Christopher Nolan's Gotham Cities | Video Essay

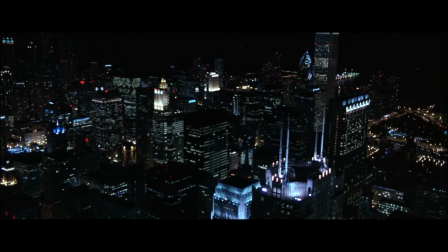6s
This is Gotham City. So is this.
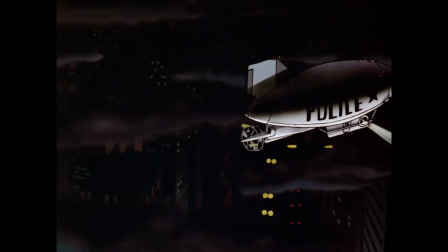12s
And this. And even this.
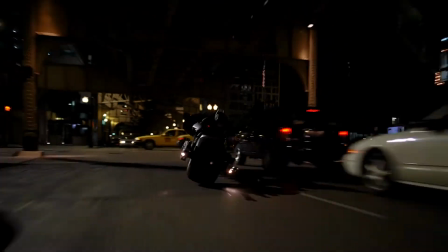17s
There are many different versions of Gotham just as there are different versions of Batman. One of the most beloved is the version by Christopher Nolan in his Dark Knight trilogy.
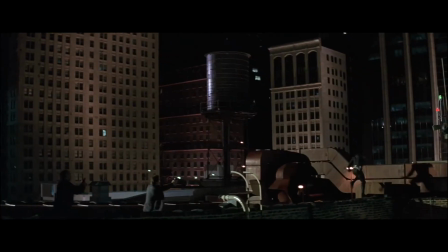26s
A realistic vision of the character and city, one that takes them seriously.
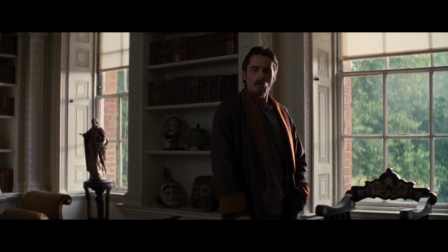31s
But after I saw the Dark Knight Rises in theaters, something kept bothering me.
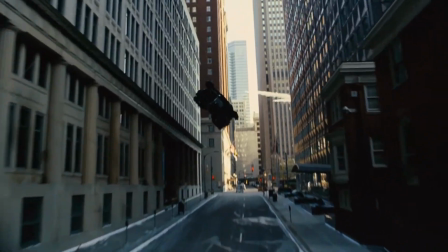36s
Well, a number of things bothered me, but one still bugs me to this day. This Gotham.
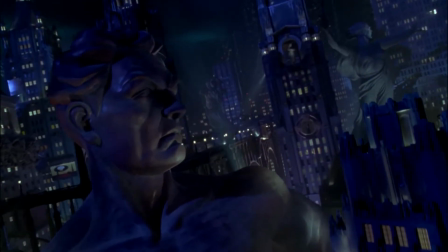43s
After a lot of stylized, larger-than-life takes on the city, Christopher Nolan finally gave us something grounded and real.
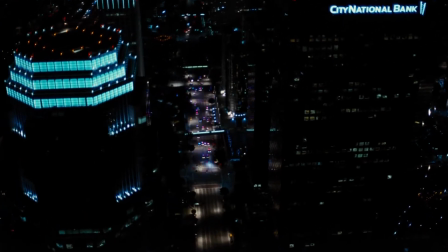50s
And then he changed it. To me, this was Gotham City.
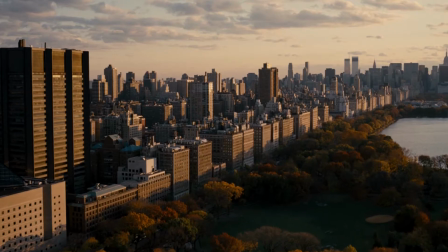55s
But this was not.
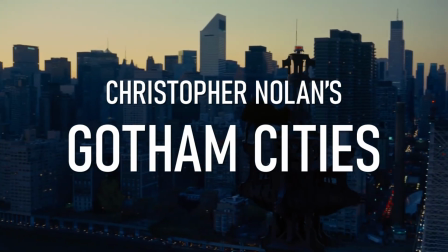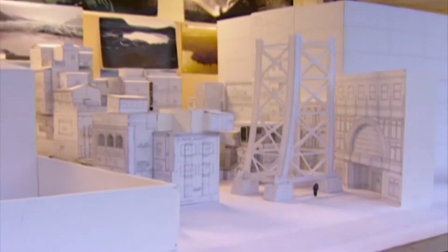65s
For the 2005 film Batman Begins,
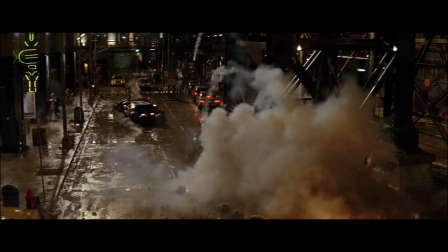67s
director Christopher Nolan and his production team created a Gotham City that perfectly suited their goal of a superhero film set in a world believably like our own.
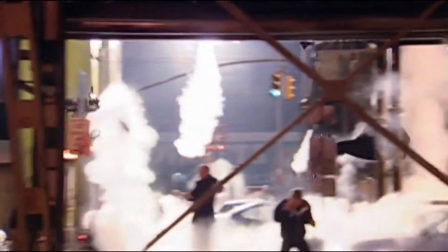76s
It was constructed using a variety of locations, including sets built on sound stages, even for sequences that theoretically take place outdoors.
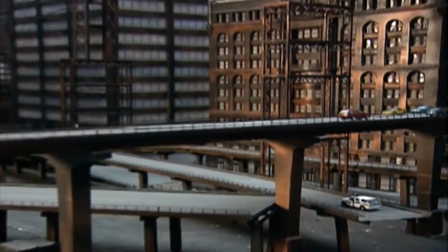85s
Some miniature and model work also came into play, as well as fully computer-generated cityscapes.
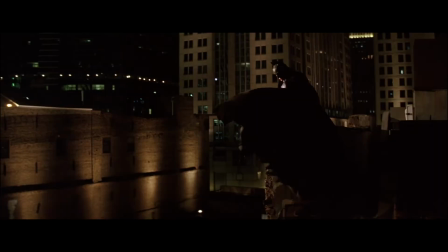91s
Locations for Arkham Asylum and Wayne Manor were found in England, and then all these pieces were joined together with footage of a real city.
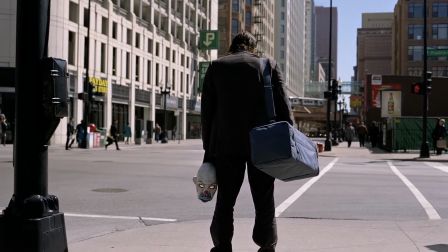99s
Chicago. For the 2008 sequel, The Dark Knight, not only was a much larger portion of the production shot in Chicago,
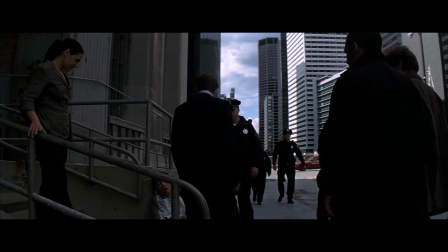107s
the city in the final film appears largely unaltered,
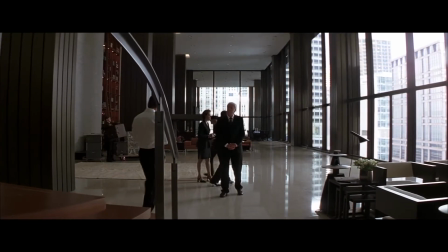111s
dropping most of the CG skyline enhancement as well as just using Chicago's existing elevated train.
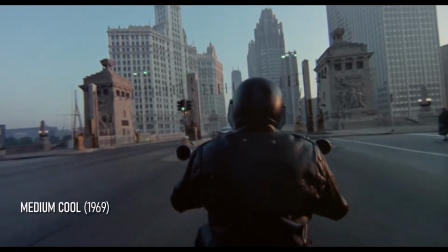118s
I'm from Chicago and I'm very proud of the city's cinematic history.
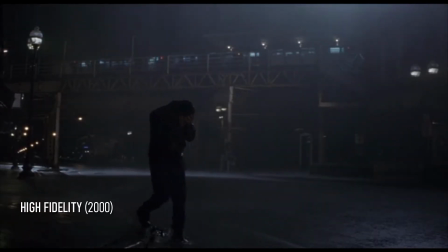122s
Because the majority of American film production happens in Los Angeles and New York, it feels like a treat to see a story being told in my hometown.
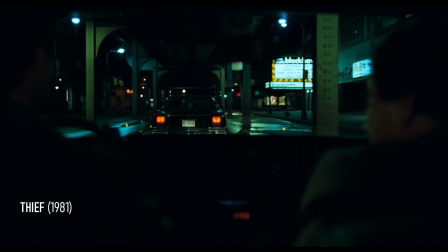131s
I don't mean to make it sound like Christopher Nolan and his DP Wally Pfister were the first to shoot Chicago well.
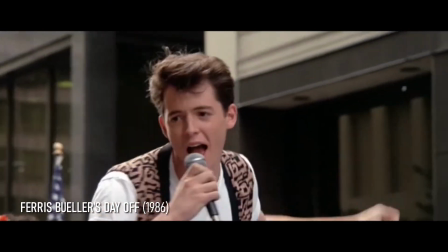137s
A lot of memorable films have used the city's locations to great effect. But Nolan made it look like this.
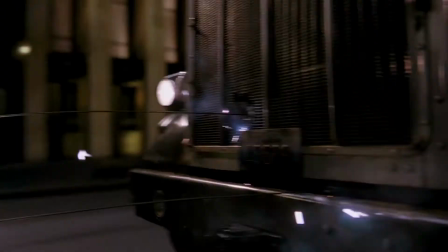145s
As a Chicagoan, a lot of the fun of watching The Dark Knight was recognizing bits of the city.
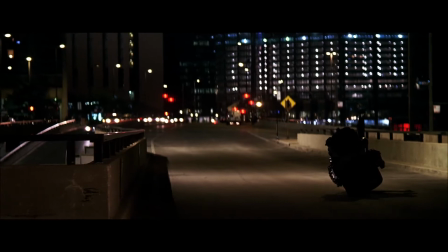150s
I can't help it. Daly Plaza, La Salle Street, Upper Wacker Drive, Lower Wacker Drive, Navy Pier, the Twin Anchors Pub, and Old Town.
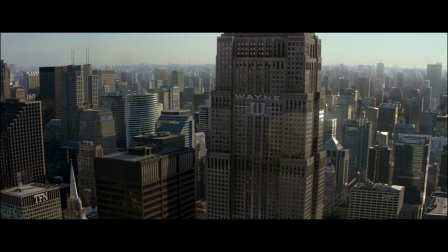160s
Nolan's first two versions of Gotham were different from each other, but they were both built around the same real city.
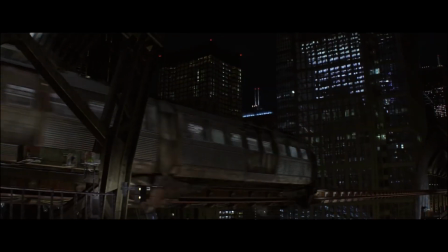166s
My home city. So even though I felt a disconnect between the two versions, I was able to get over it.
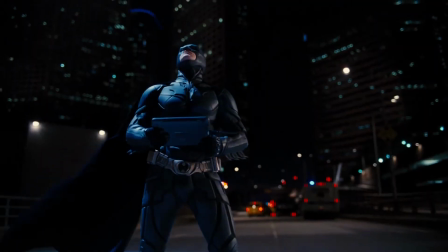173s
But this didn't happen with The Dark Knight Rises.
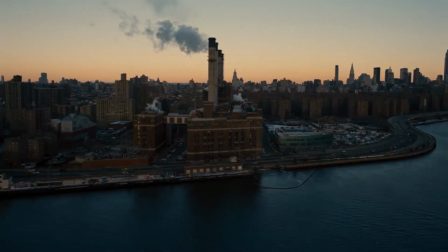177s
This wasn't just a new version of Gotham, it was a completely different Gotham.
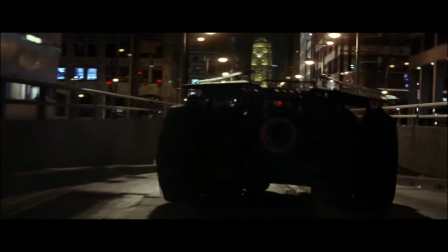183s
For me, the change from Batman Begins to The Dark Knight was manageable, because both cities had the same core.
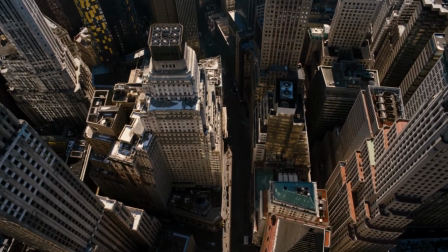189s
But The Dark Knight Rises doesn't use anything from the previous cities.
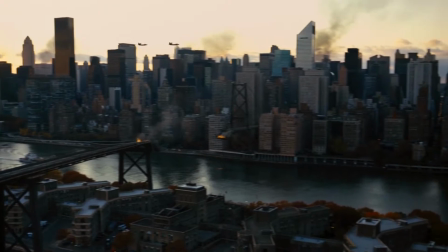194s
Obviously, this is a personal gripe, and it is totally appropriate for New York to finally get to stand in for Gotham in a movie,
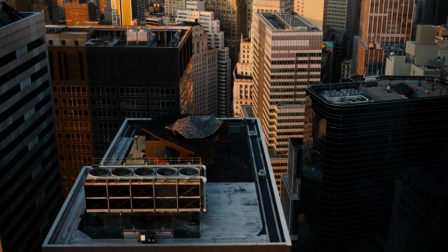201s
given that New York City has carried the nickname Gotham in real life for over two centuries.
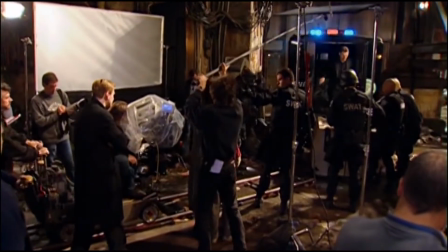207s
Nolan has also said in interviews that he based his vision of Gotham in large part on New York, even when he was making Batman Begins, none of which he got to shoot in New York.
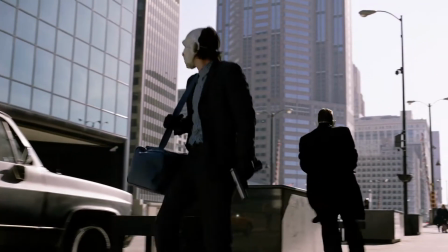216s
But having lived in both cities and being a nerd who loves world building,
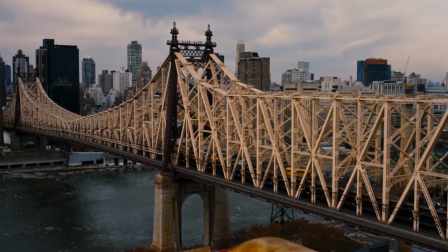221s
it's hard for me to believe that three different visions of what are ostensibly the same city all exist in a consistent story universe.
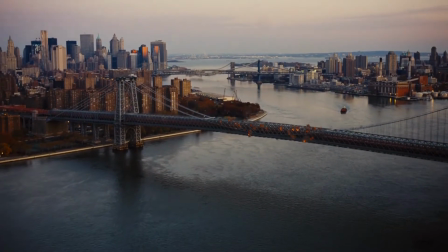229s
For example, when Bane destroys the bridges over the Gotham River to keep out the military,
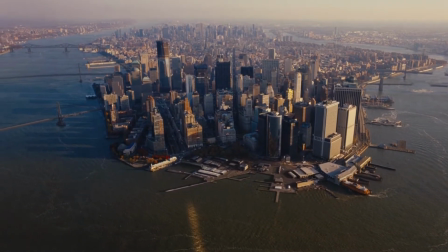235s
it's an effective tactic if the rivers look like this, but it makes way less sense if the river looks like this.
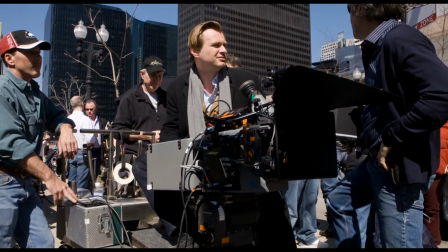243s
Christopher Nolan is a director known for the specificity of his tone and vision,
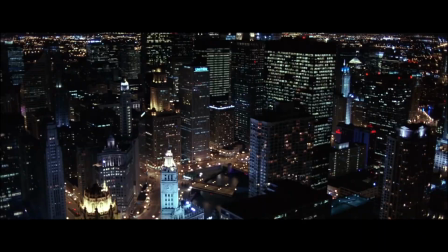247s
so why would he create three films set in the same city but actually set them in three different cities.